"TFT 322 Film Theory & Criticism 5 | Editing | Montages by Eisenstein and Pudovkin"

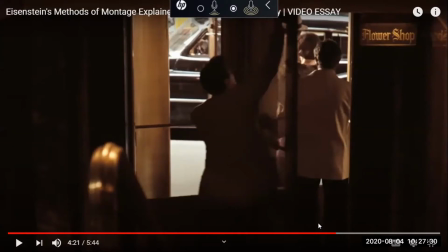And you can actually discuss what the editor has done, or what the filmmaker has done, or how the filmmaker has used editing to create overtonal impressions.
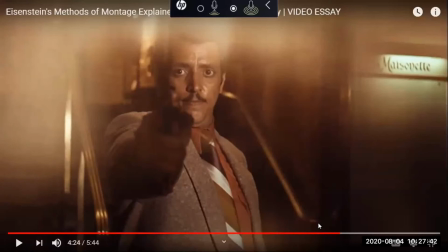Between religion and corruption, and sanctifies the actions of a murderer.
Right, he just used religion and corruption. So religion, because the first sequence is shot in a scene in a church, and corruption because right here somebody is murdering someone
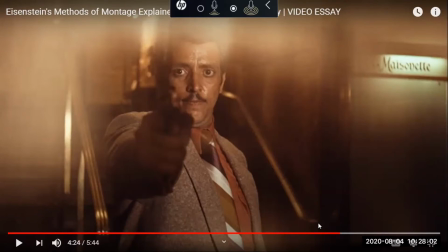because maybe he's not part of their corruption. So religion and corruption, when they are cut together, you can say that overtonal impact is created, but at the same time, perhaps an intellectual meaning is also created by showing different kind of images here.
Murderer.
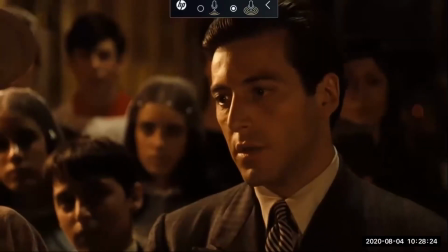I do renounce them.
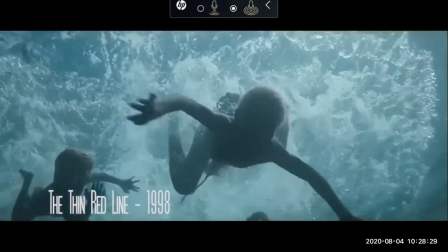Filmmakers like Terrence Malick and David Lynch, famous for their poetic approach to filmmaking, where mood and tone supersede logic and plot,
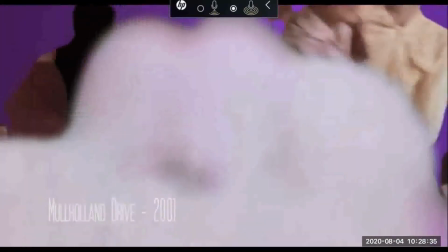oftentimes rely heavily on overtonal montage.
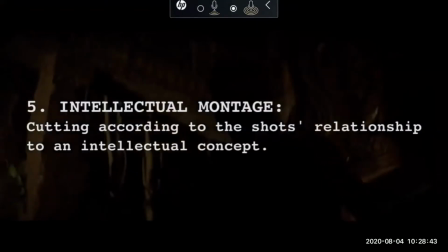Eisenstein said intellectual montage is montage not of general physiological overtonal sounds, but of sounds and overtones of an intellectual sort.
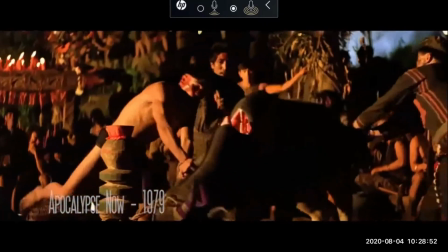One glaringly obvious example from a well-known film is the cross-cutting of the caribou being slaughtered with Willard killing Colonel Kurtz in Apocalypse Now.
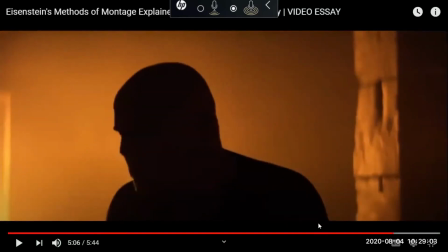So any idea why he is calling it intellectual montage?
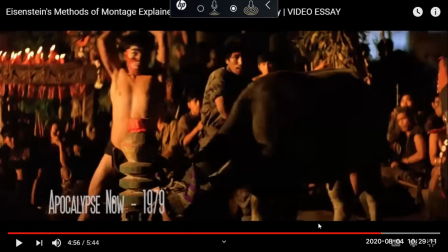Right? So intellectual montage, because he is talking about intercutting of this scene. You can see how they are butchering this,
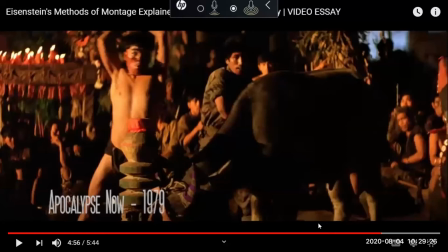this animal right here,
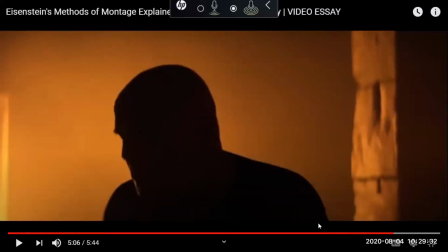and how somebody is butchering a man is butchering a man in the next one. So basically meaning that perhaps there is no difference between
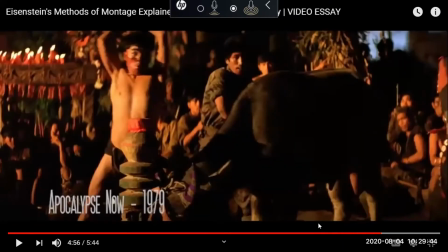killing an animal and between killing a human.
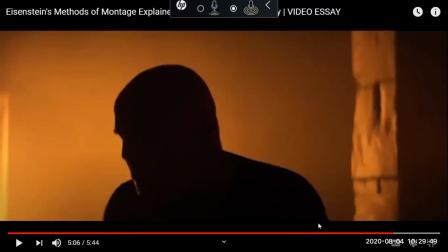Okay, so that is why he's saying that these two scenes are not only overtonal but also intellectual, in the sense that murdering or killing an animal is no different from murdering or killing a human.
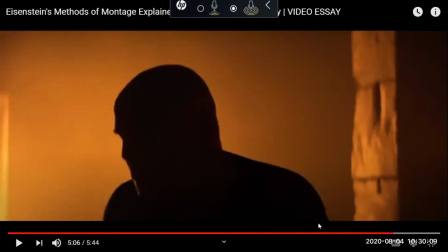So that is why he is saying that by intercutting two sequences or two scenes that are actually happening in two different places, by
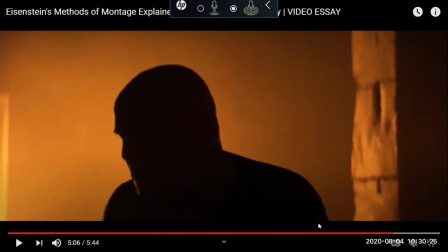intercutting parallel action happening in two different places, the editor has actually created an intellectual meaning. So that's why he's saying intellectual montage is created here.
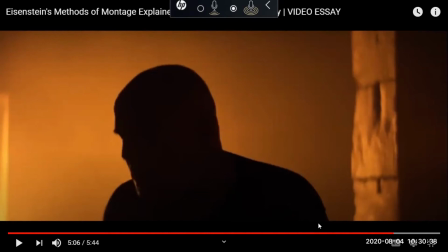I hope you understand what I mean by parallel action, because this one where somebody is killing a human is a different scene,
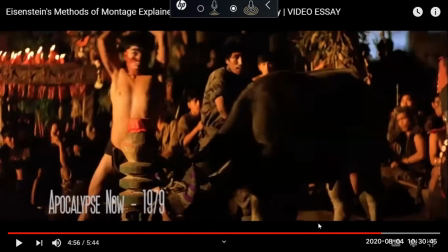and this one where somebody is killing an animal is a different scene. So these two scenes are actually shot in two different places at two different times. Maybe it took the director the whole day to shoot this one,
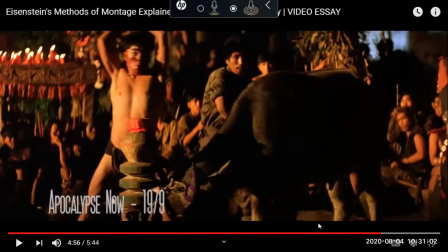because you can see a lot of audience sitting around this place watching these people killing the animal, right?
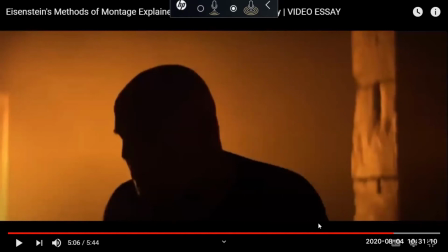And this one is taking place in somewhere else. So he has actually intercut two parallel scenes
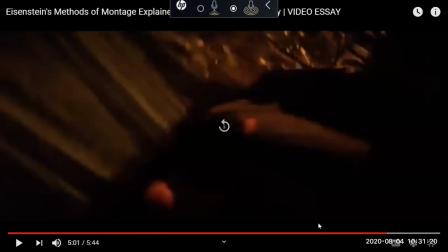in which a human is murdered and an animal is killed in a similar style.